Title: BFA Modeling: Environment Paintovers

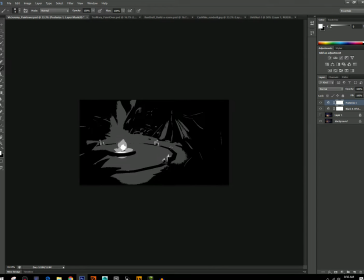[4:09]
This is a really good start. And I think that, you deserve credit also for, like, going in and changing all the background stuff a couple weeks ago. So that's awesome. I think that, excuse me, like, so let's go back into black and white, because like I was saying, we only care about value.
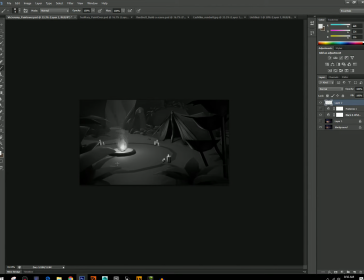[4:30]
A fire, if it's
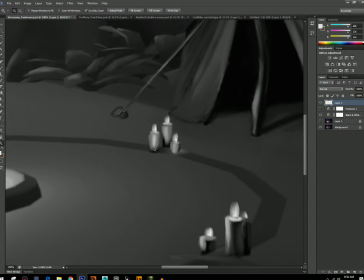[4:33]
realism-wise, if you have a fire that's lighting up these candles this much, then the ground's going to be lit up that much too.
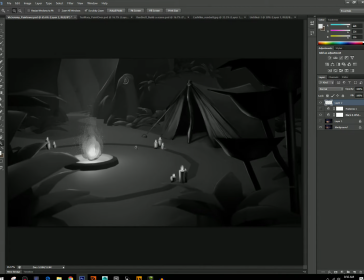[4:40]
Like, maybe the candles are wildly more bright than the ground, but still, like, this isn't what would happen, right? If this is this dark on the side, then you'd be getting, shadows coming out from the candles. This is a terrible Paintover, but they can be terrible. That's sort of the point.
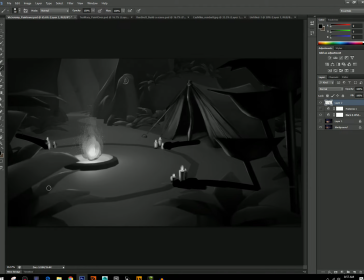[5:00]
It's just being, you know, bold again, and just doing everything that you can. So, you know, you can have shadows. You also, I would, my take on this is that I would want to see just like way more light here, um,
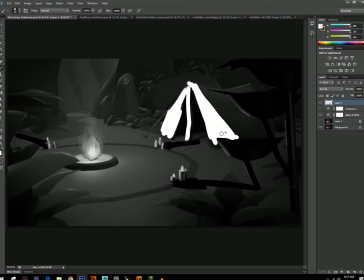[5:18]
just because this is your main light source. It's going to be, it should be driving most of the lighting that's happening in your scene.
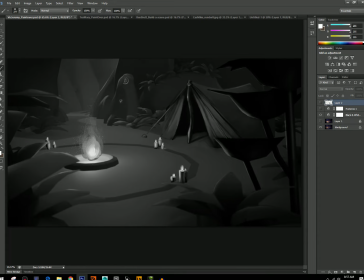[5:27]
And right now, it still feels like it's fighting against sort of your main directional, not as much as before.
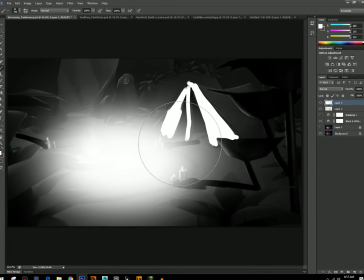[5:33]
So nice work. But like, just you know, just really like, what can I do with this fire?
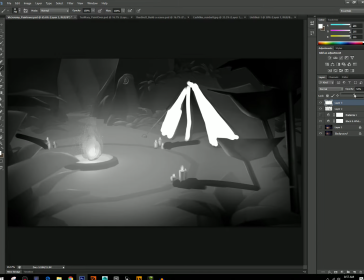[5:42]
You know, don't worry about if it's realistic or not. But like, you know, you can do this.
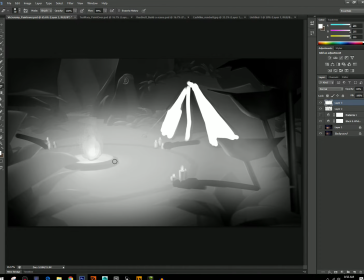[5:49]
I think this is what John Clapp used to do in, or does in 117, you know, and then you can start painting out shadow areas or something. I don't know. Um, you know, I don't have time to go in and like for real do a paint over here, but
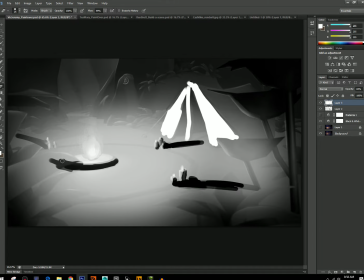[6:06]
like this is sort of what I was thinking of, is like just get in there, you know. Let me see, probably knock back this background. Like another thing that you really want to be thinking about in a 3D environment that
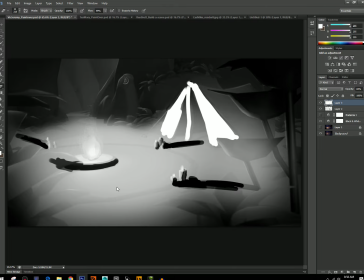[6:23]
that is super important is like your foreground, middle ground, and background. And so there are lots of ways to make that work. I'm going to tone this down a little bit.
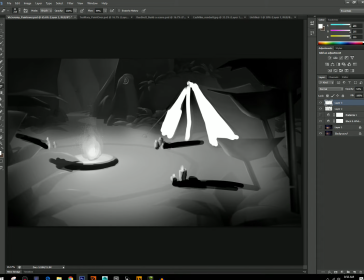Bring this out just a bit. Yeah, that doesn't look great, but you know, we'll get there.
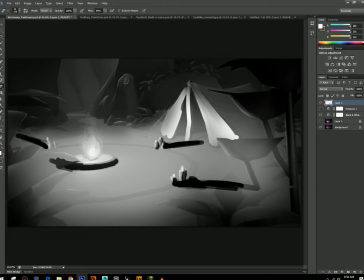[6:48]
You'll get there. I'm not going to. Let me see. So foreground, middle ground, background. One opportunity you have here is you have geometry in your foreground that's really big shapes, and you know,
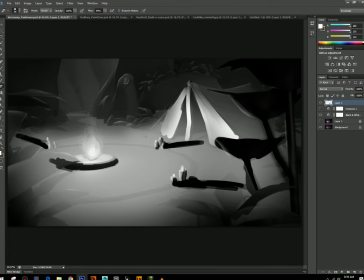[7:03]
I really like this kind of idea of you peeking through into this, you know, witch's camp that you're not supposed to be here. You know, you're not supposed to be looking over here. And so, you know, if you actually went in and made these plants like silhouette very strongly against the
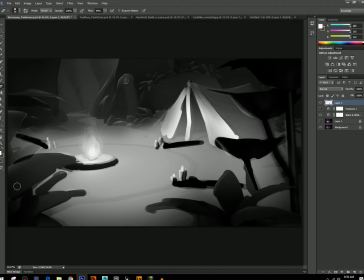[7:22]
warmth of the scene behind it, that would really add a lot of depth to this image. Because right now, you know, if I go back,
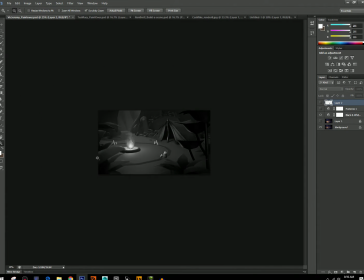[7:32]
these plants, these ones are doing okay, but like the rest of them are kind of the same. They're the same value as the rest of the scene, and they're not really popping forward.
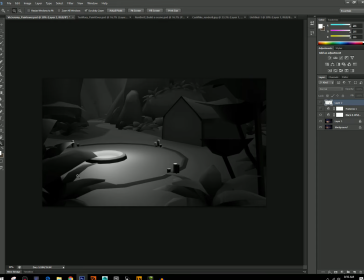[7:43]
And you would really want to have, especially here in the Unreal, but like you'd really want to have these dramatically,
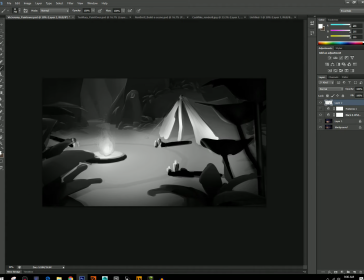[7:52]
dramatically popping forward. And like personally, I would probably add more. Try to simplify, because this is kind of a complex shape that you don't really want distracting from your scene probably. You know, but you can vignette it a little bit.
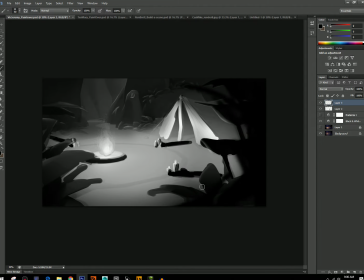[8:07]
You know, maybe try to get some gesture into the shapes as they frame the scene. You know, I don't know, maybe a vine. That's maybe a bad idea. Whatever.
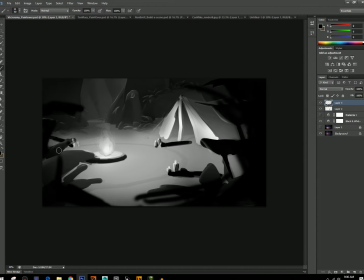[8:18]
That's the point, though. You want to try bad ideas in your paint over and quickly erase them. Like, find your big ideas in the paint over and don't worry about it looking bad, because you can clean it up.
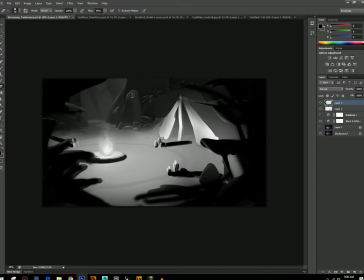[8:30]
But you know, if you start working clean and carefully, you're going to miss like the big opportunities to make a huge impression. And like the more big opportunities you miss, the more sort of safe and uninteresting your image will look.
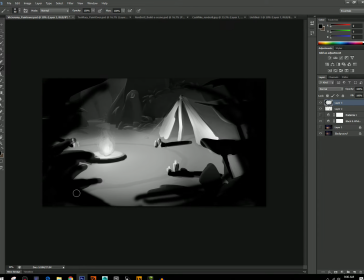[8:43]
So, you know, if you find these huge things you can do, you know, maybe you paint this out. Now this is becoming more of a focal point, because I think right now the tent, like, it wants to be a focal point, but it's just not interesting yet.
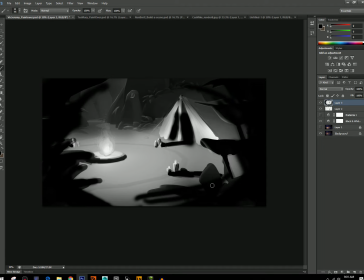[9:01]
Like, I think the cloth you've done in the paint over is great, because that's hard to model, you know.
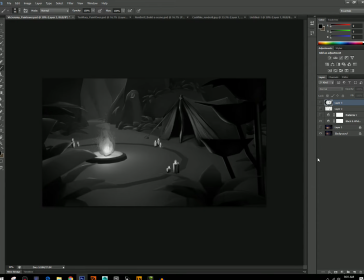[9:07]
And maybe, you know, if you weren't doing a paint over, you would just leave it as like a canvas expedition tent or something, because that's so much easier to make, but it doesn't look as good. You know, and if you follow through with the paint over and do like a cloth sim, whether you're, you know, if you have access to Marvelous Designer, or do it in Maya and cloth,
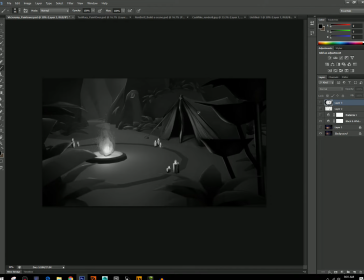[9:26]
or sculpt it all in ZBrush, like that's going to be a great impactful part of your scene.
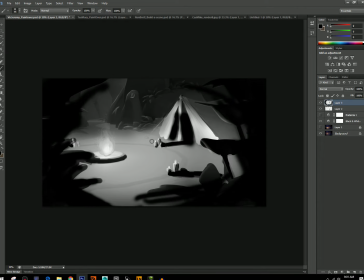[9:33]
But anyway, you know, this is the base. You get the idea. Like, it's just a matter of what can I do to make this more impactful.
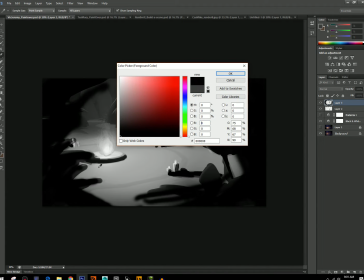[9:45]
You know, and now I'm losing this area, so maybe I'd go in, you know, talking again about foreground, middle ground, background.
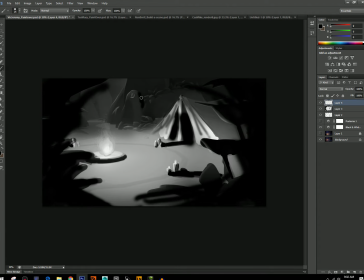[9:53]
We probably want to pop this stuff away from what's behind it, like you know, something like this. And this is a lighting challenge because you have to sort of, you can paint this easily,
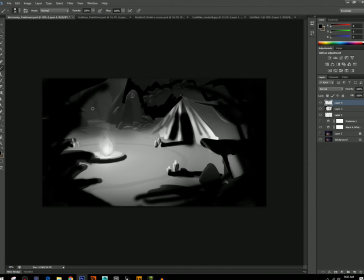[10:08]
but you know, you have to sort of go in and figure out a way in Unreal to actually do this, or Maya. Um, and it's tricky, but it is possible. Like, I have gotten a lot of lighting notes that I was initially like, how the hell am I supposed to do that?
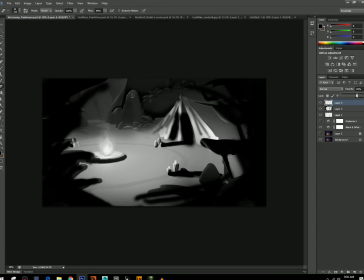[10:25]
But over time, you know, you start trying things out and you find ways to make your scenes read better, and ways to do sort of impossible things with lighting that you didn't think you could manage,
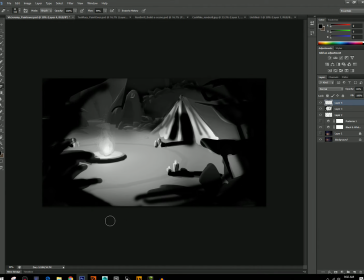[10:38]
because like basically all lighting is fake. It's not done correctly, you know, in the way you would expect. So everything's a trick. Anyway, this is a really rough paint over, but you sort of hopefully get the idea of just like
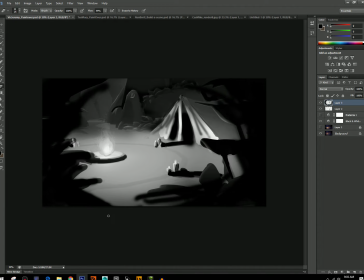[10:54]
being bold with your choices and following through on them, because this is an opportunity. You know, I do want to say, like, you guys have 4 weeks or whatever left. You do have to actually make the scene and execute on this vision. So like, I'm not saying go back and do another week's worth of paintovers,
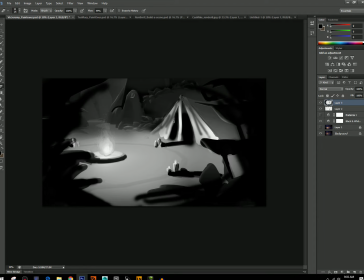[11:14]
but maybe keep this in mind for your next environment, like for your process, because there's a lot of possibility in sort of a paintover like this. And that's sort of the point here, not that you have to fix everything you did already,
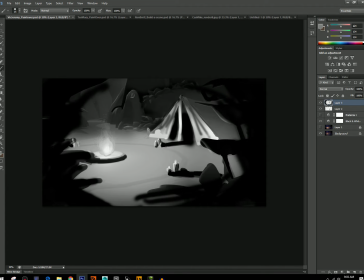[11:29]
but just like think about ways you can do this type of thing next time. Yeah, so just try things, you know, always be thinking about
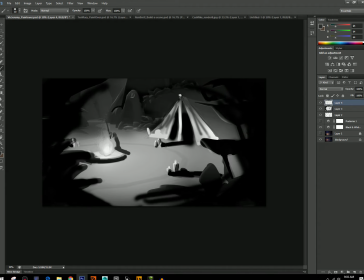[11:43]
contrast and things popping in front of other things. Like, if you're working in a 3D scene, this applies to 2D too, but just like, you want to be able to make out the shapes of your most important things.
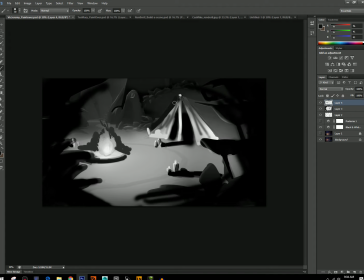[11:56]
Like, I want this tent to pop against the background, so, you know, you always want to make sure that a shape like that is silhouetting nicely against the background. And that might mean that the background's darker, it might mean the background's lighter.
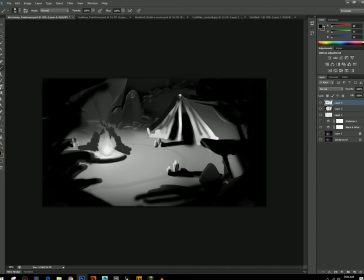[12:14]
It really depends on the context. But, you know, you want to create this sort of series of layers of your foreground, middle ground, and background.